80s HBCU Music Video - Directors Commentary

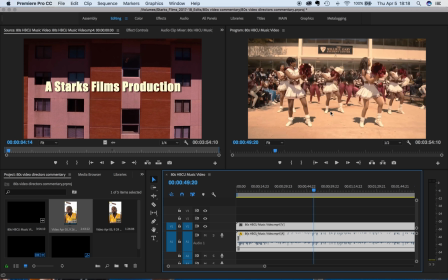(7:25)
So these these girls did it these girls did it these cheerleaders it wasn't for the cheerleaders in the band The cheerleaders were the center of it. I just had to because they are the spirit of the school You know, they like to hype people in the school So I really needed to make sure that I had them in the center
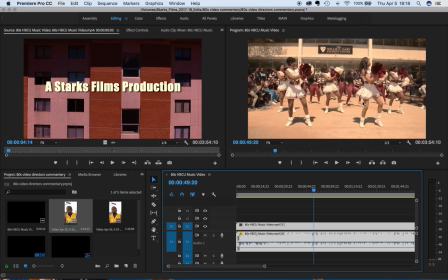(7:42)
of the video to make sure that everything else revolved around them That was not scripted. That was just something organically that happened
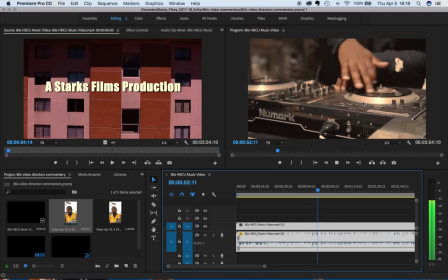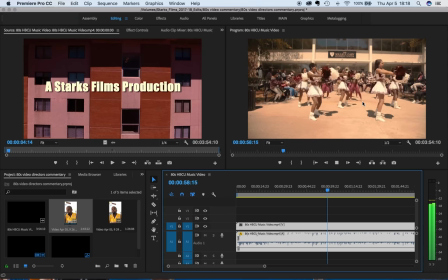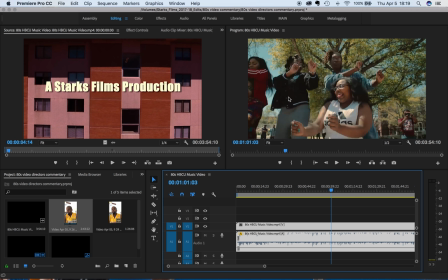(8:01)
so that basically i wanted to do something back and forth like i wanted to show this 80s crew getting down and then the chili just getting down so now as i'm progressing i'm establishing my dancers like these are my dancers and then um the chilies are my dancers and this is my friend
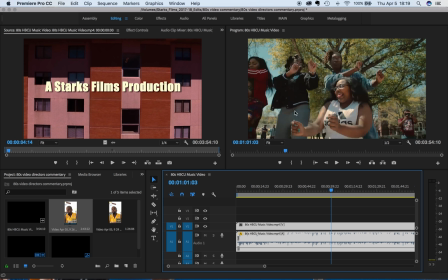(8:18)
right here peanut is funny he's a funny dude man but he showed up i appreciate it man um so i mean It's just just the support overall support from this video. I was tired mentally tired, but the support man kept me going
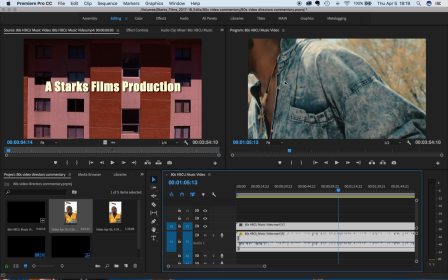(8:35)
Look at these outfits, you know, I was like man like I gotta keep these people in this video
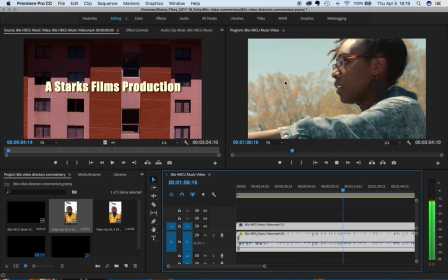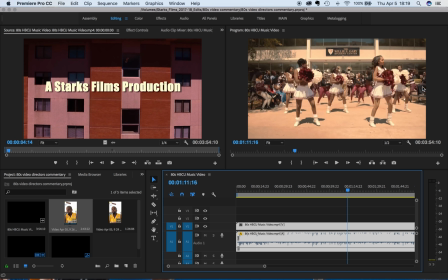(8:46)
So look at miss Baxter right here this lady right here like she's an alumni shop and man And she was there to show up. I wanted to kind of have more older alumni in there too as well. But she showed up and showed out. So I was like, hey, look, we're going to get her in a video. I didn't want to have the camera in her face, but she needed to be in the video. So I put her in the video.
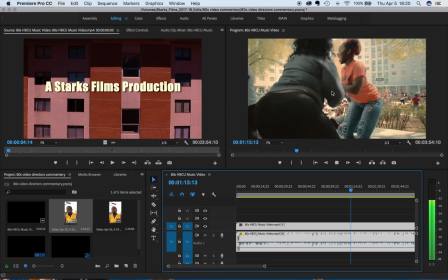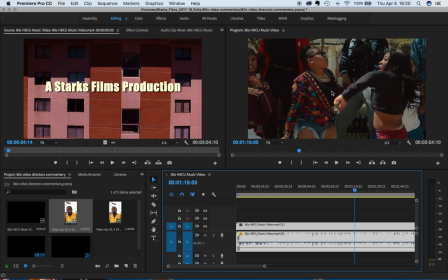(9:10)
I had to ask for slow motion in there to change up the variations of some of the shots. But here we go.
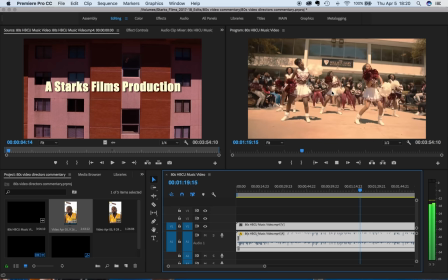Oh, there I go again. Look at that with that shot hat on. Directed shooting the cheerleader, you know Making sure that they you know doing everything right and filming we probably did this about
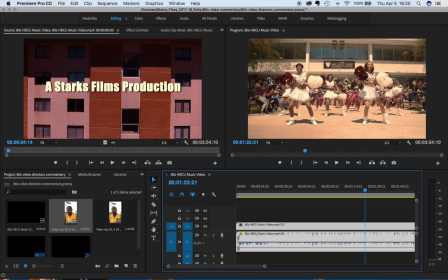(9:34)
15-20 times just to make sure that everything was right Because it was on the two camera operators
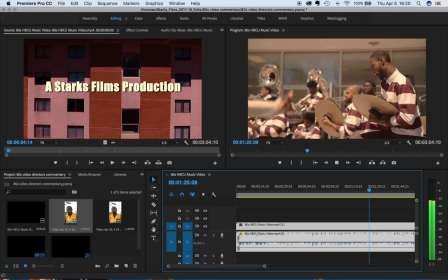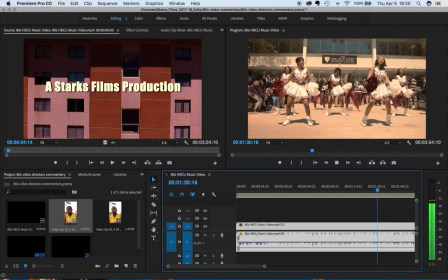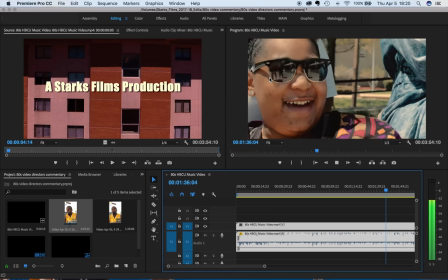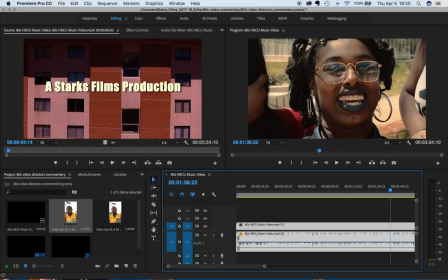(9:56)
So we just see everybody having fun that's the that's the key just having fun. That's all it is also a video
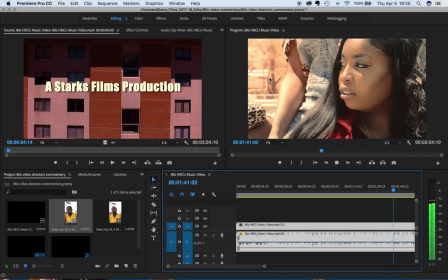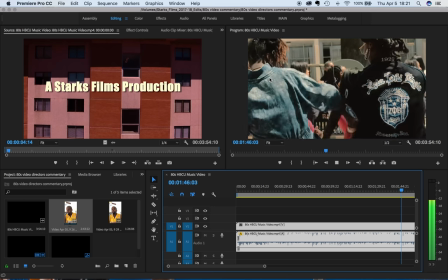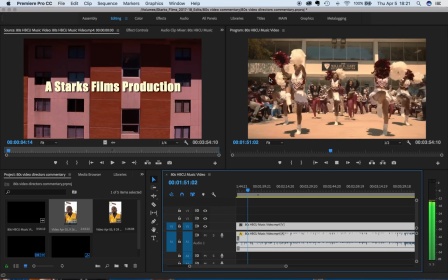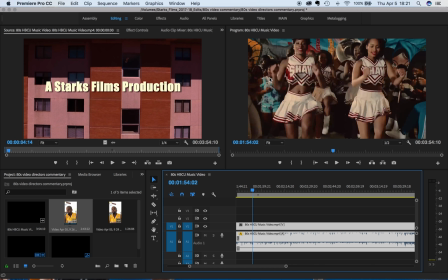(10:16)
so that cut right there i need i wanted to show i didn't want to just have see everybody walking down to the bears then you know and dancing down here so but this scene right here it was a party downstairs those organically you know it's it's a feeling that you get these kids
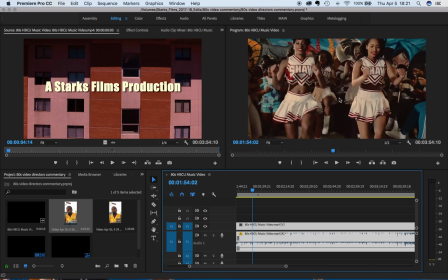(10:34)
i'm trying to tell you they tore it up i didn't i just the dj wasn't even sometimes playing some of the songs and they just kind of just he's playing we play like cameo and like Osley brothers and stuff certain things then we got back to the song but I like to do that to switch it up because sometimes people get tired of the song
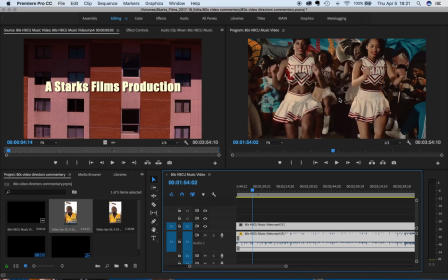(10:51)
so I just wanted to make sure I did something that was fun that was different and we made it work and here we are so
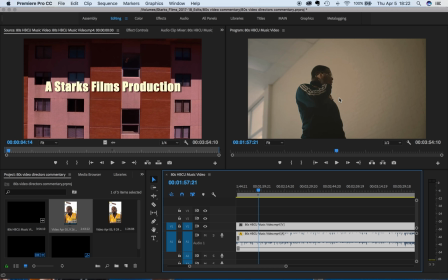(11:01)
this guy right here came in with like the 80s chain on like the run DMC stuff you know and he's a student of Shaw I forgot his name, but he, he, it's like, I just started seeing people. I was like, okay, yeah, you got the look. And then I just made the main characters in the video and kind of found out he can dance.
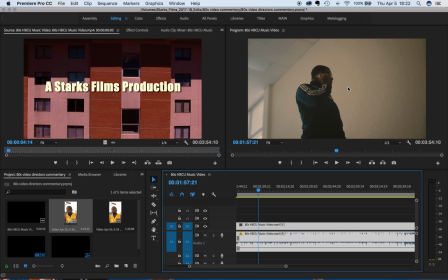(11:17)
He, he had to look, um, he coming down the steps. I was like, Hey, let's, let's have, let's switch the story on the spot. Let me have you walk down these steps and let me just kind of have you talking on the phone. Like you coming to the party, like you trying to figure out where it's at, or maybe you, I don't know who you talking to, but just having fun.